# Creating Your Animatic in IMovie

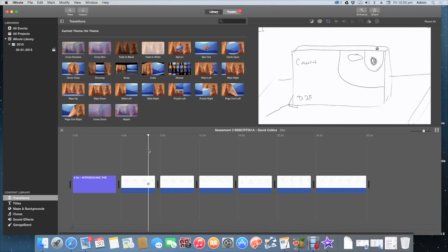479s
when we go and view that if you look it'll be zoomed in and it will be sliding right to left okay
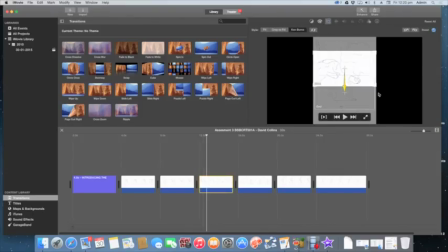490s
so a third slide now we need to rotate it
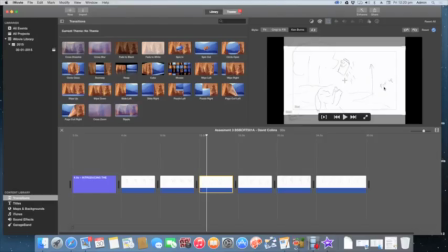498s
okay now according to this i'm tilting up so when you go from top to bottom or bottom to top it's called a tilt if you're going left to right or right to left it's called a pan a slide is actually when you're not turning the camera but the camera's actually moving
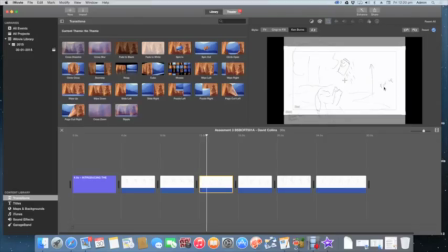517s
left or right it can be on a dolly it can be on a slider it can be whatever you have to specify whether it's on a dolly or whether it's on a slider though because otherwise no one's going to know and the wrong equipment could be brought so but anyways just look at this
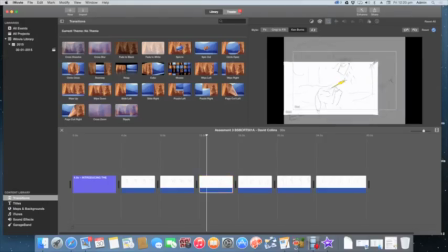535s
I'm saying that this is going to tilt up so I'm just going to shrink my sides here a little bit at the beginning and I'm going to come to the end
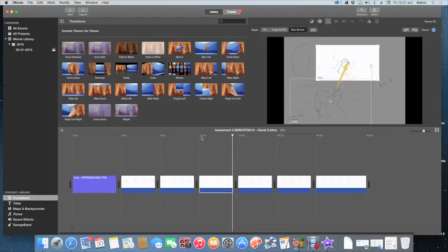549s
and we'll just move that up there like that okay now as we view it up we go
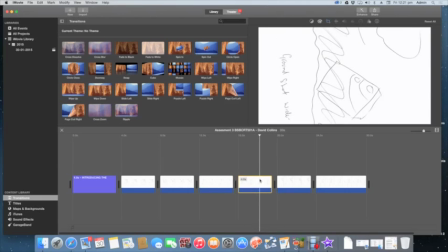560s
now I'm just going to go through it quickly and finish doing the rest of this or the rest of these and you should do the same
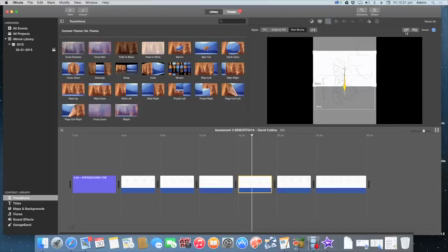568s
so I would pause this here and when you're done modifying the rest come back okay
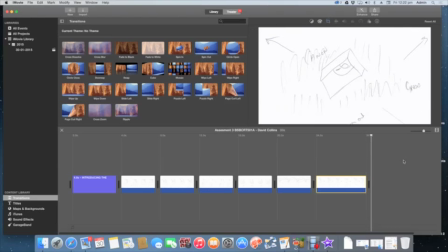so now that you should have all of your animation for each of your slides for your storyboard done just want to come on back to the beginning here because like now there's other things we can
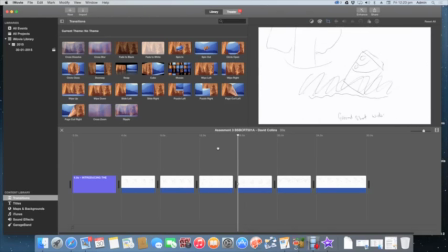597s
do to our storyboard to enhance it a little bit the first thing we could look at is
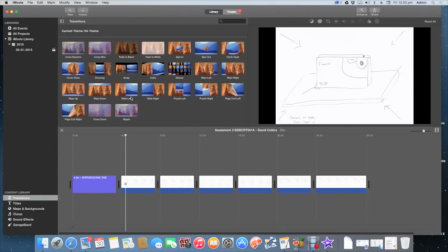602s
transitions okay so let's click over here on transitions now one of the
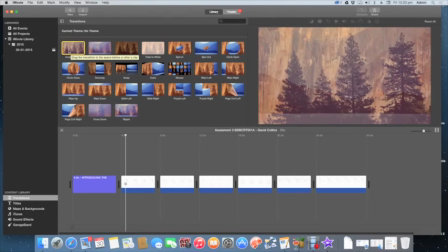607s
most common transitions used in video of any sort is just a simple cross
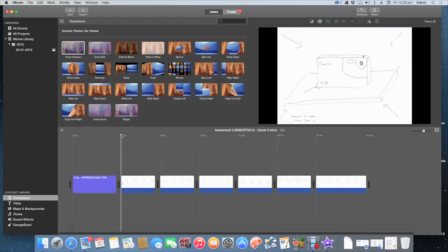612s
dissolve it's mainly used for a change in scene itself so we're
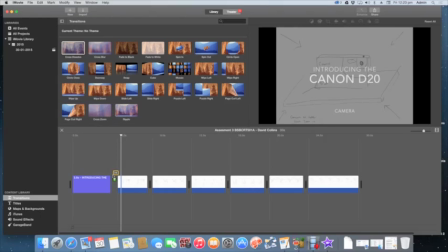618s
just going to choose a cross dissolve here and we're going to cross dissolve between the
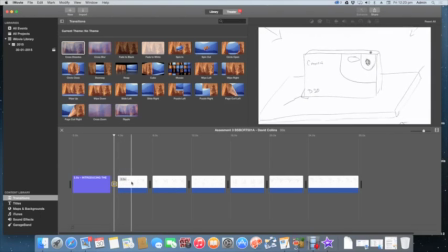623s
introduction and our first image just to try and make it a little
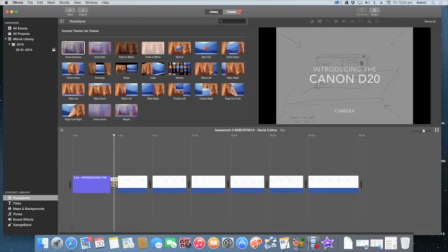627s
bit easier on the eyes because without it if you look let's
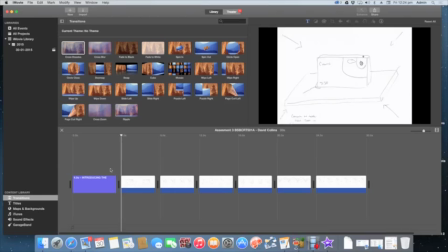633s
just take it away for a second if you look it's a very bang okay so let's
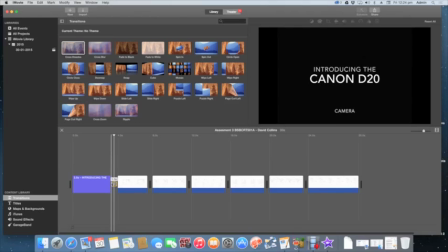638s
just drop that transition in there a little bit and now as you
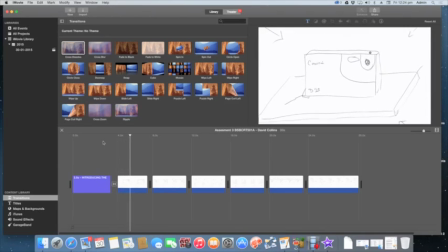643s
can see it's just a little bit smoother which is you know a little bit easier on the eyes now once again each shot is just bang bang bang bang these are all different scenes so I would actually just stick cross
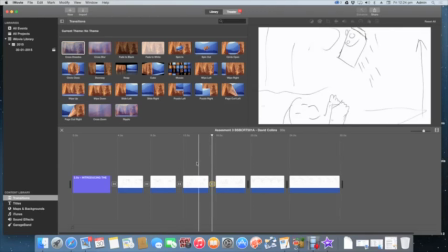659s
dissolve in between each one just to sort of make it a little
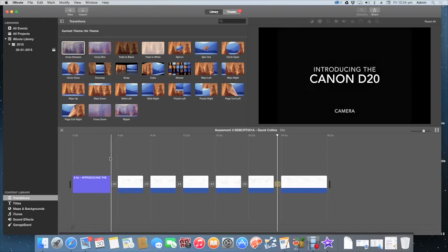664s
bit more appealing to everybody okay
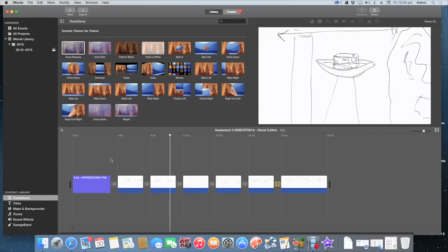671s
there we go see that's much smoother much friendly and much easier to watch
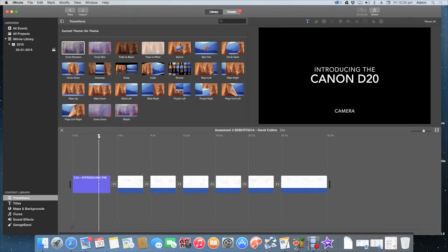678s
okay now the next thing I would do is according to my script I have
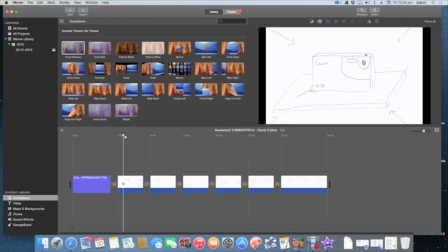683s
information that should be displayed on each of these screens
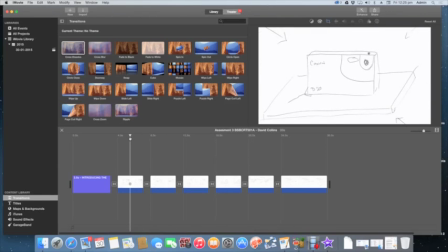690s
telling me about the product. Okay, so I don't believe I have one for there, but I do for here, okay, because that's representing the camera sitting in water.
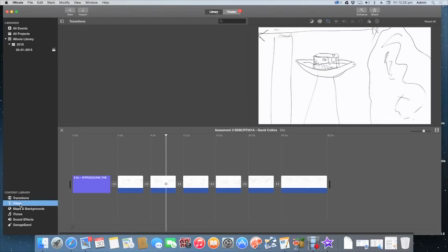700s
So I'm just going to come back here to Titles,
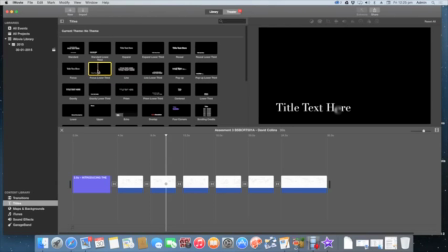704s
and what I'm going to do is I'm just going to use a lower thirds.
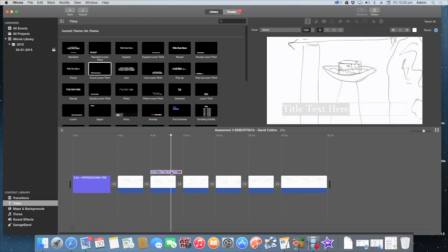712s
I'm just going to shrink that down to the size. and I'm just going to say it's I'm going to change the text now